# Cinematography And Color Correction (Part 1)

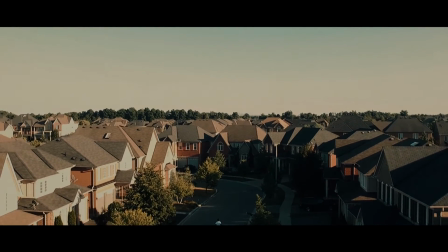correction, lighting, and camera movement. How do we use it?
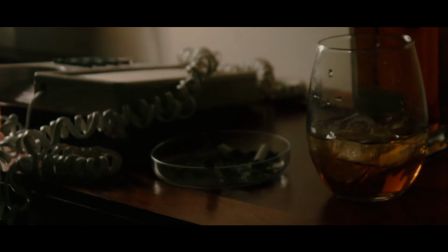And how do we get our image to look cinematic with what we have? Find out today.
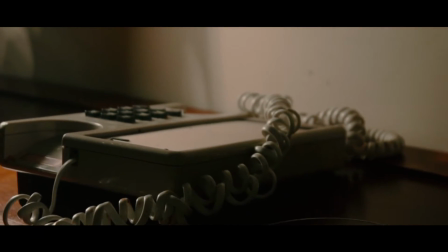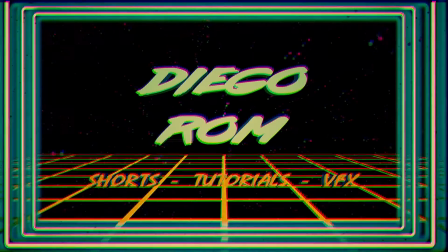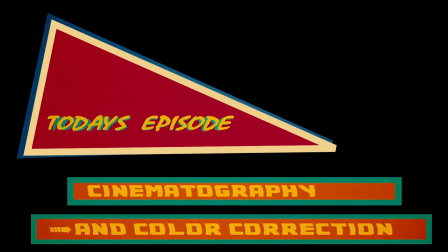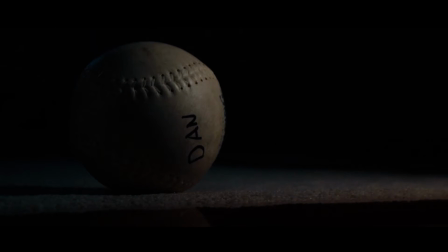Now for most of these shots, I was going for an intense dramatic look since that was the aesthetic for our trailer, which you can see right here.
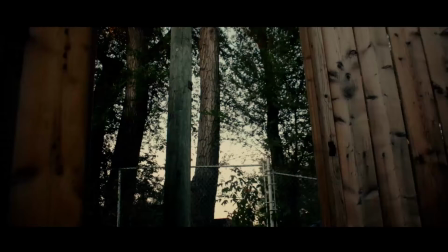But depending on what you shot and what you're going for, try to shoot your scene depending on what the theme or the style of your movie is.
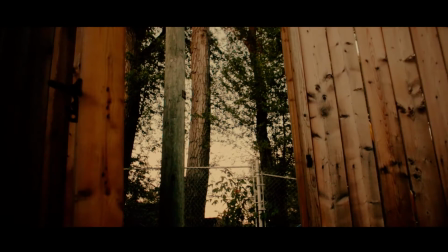If it's comedy, you want very bright tones. If it's a horror movie, you want really dark tones.
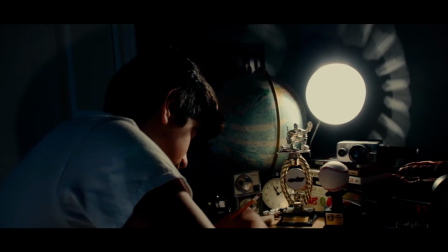If it's a dramatic film, you want somewhere in the middle. But whatever you're shooting or whatever your theme is of that film, keep in mind of the aesthetic.
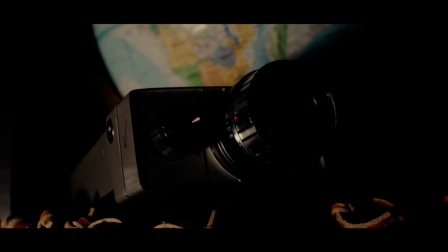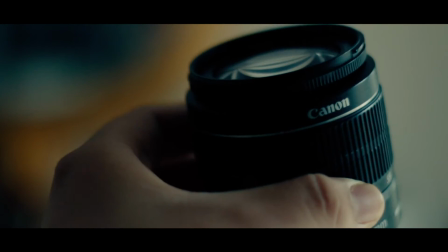Shot this shot right here, I was using my 55mm wide lens and was using only 2 lights,
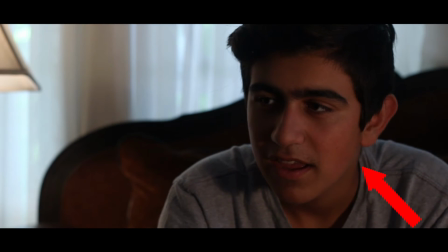one of which was our main light hitting the right side of Emma's face, and the other which was a lamp on the left side of the background.
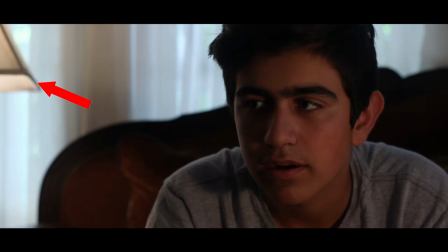And although this wasn't adding much light to our scene overall, it definitely added more depth and detail. And as for the backlight, we used this window behind our talent, and my ISO was at a low of 100,
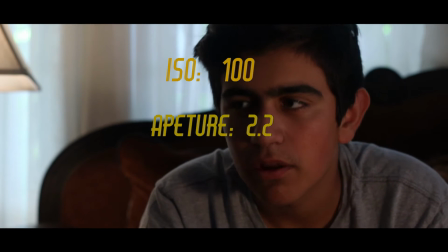aperture was at 2.2, and my shutter was at 40.
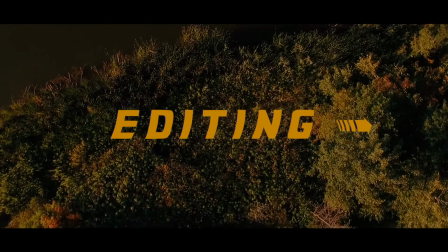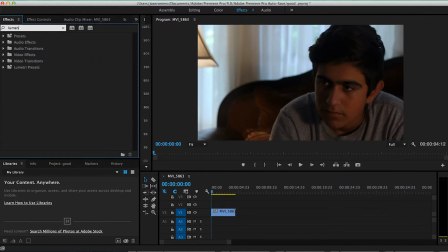First thing we're going to do is add lumetri color.
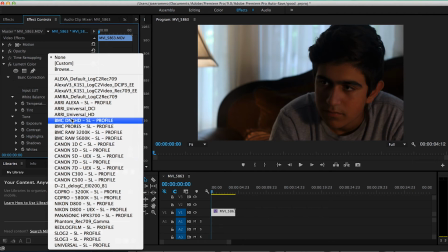And once added, you want to go to Input, LUT, and based on your camera you shot on, you want to select a preset that works best with your footage. So I want my image to be very flat, so it's easier to add a color grade. So I'm going to select Canon SD UEX SL profile.
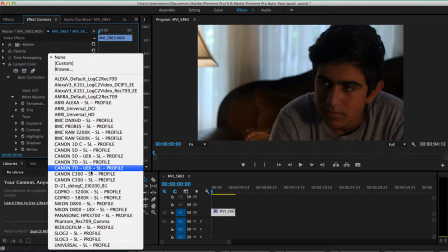And although I wasn't shooting on Canon 7D, it still works with my footage.
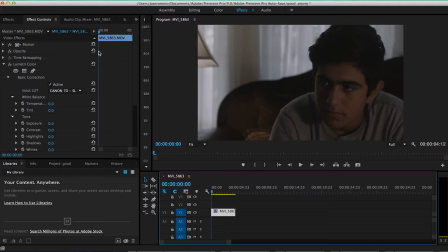Okay, so once you have that done, you want to go back to Effects and select RGB curves. And scroll down. Since I was going for a dark look, I'm going to bring the master down quite a bit, and maybe up just a tad on the bottom.
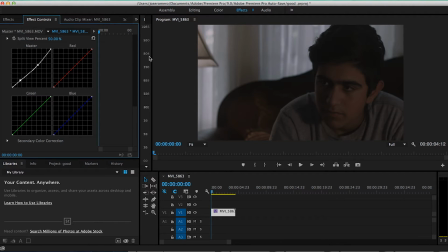You basically just want to play around with this, the reds and blues, till you get a color you're happy with.
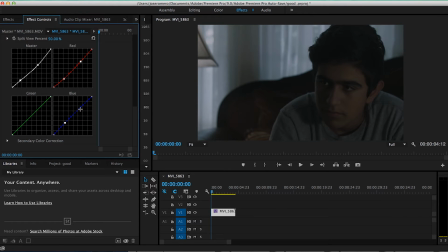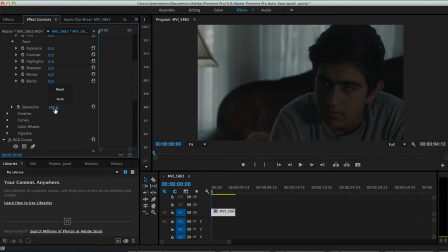Okay, so now I'm going to go back to lumetri color and add more saturation. So about 145% should be good. And as for my color wheel, I'm going to have my shadows down a bit.
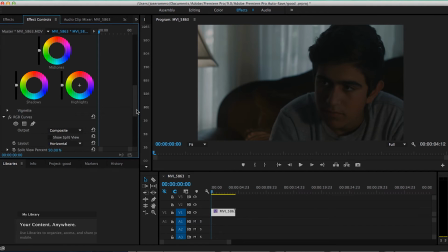Alright, so next thing I'm going to do, and this is optional, but I love lens flares. So the next part I'm going to do is I'm going to add my lens flares.
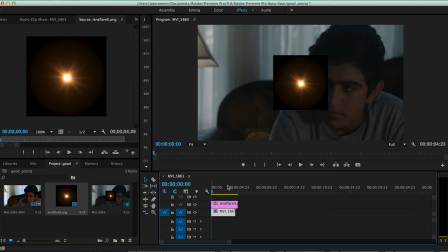Although I do have optical flares, I want to do this the easiest and affordable way possible.
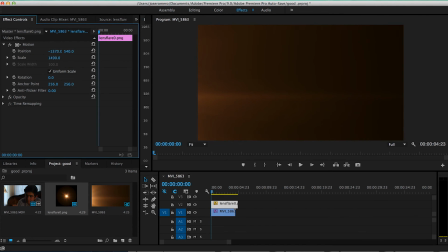So even though I had optical flares, I would just go to Photos, Lens Flares off Google, and key them to be in my scene.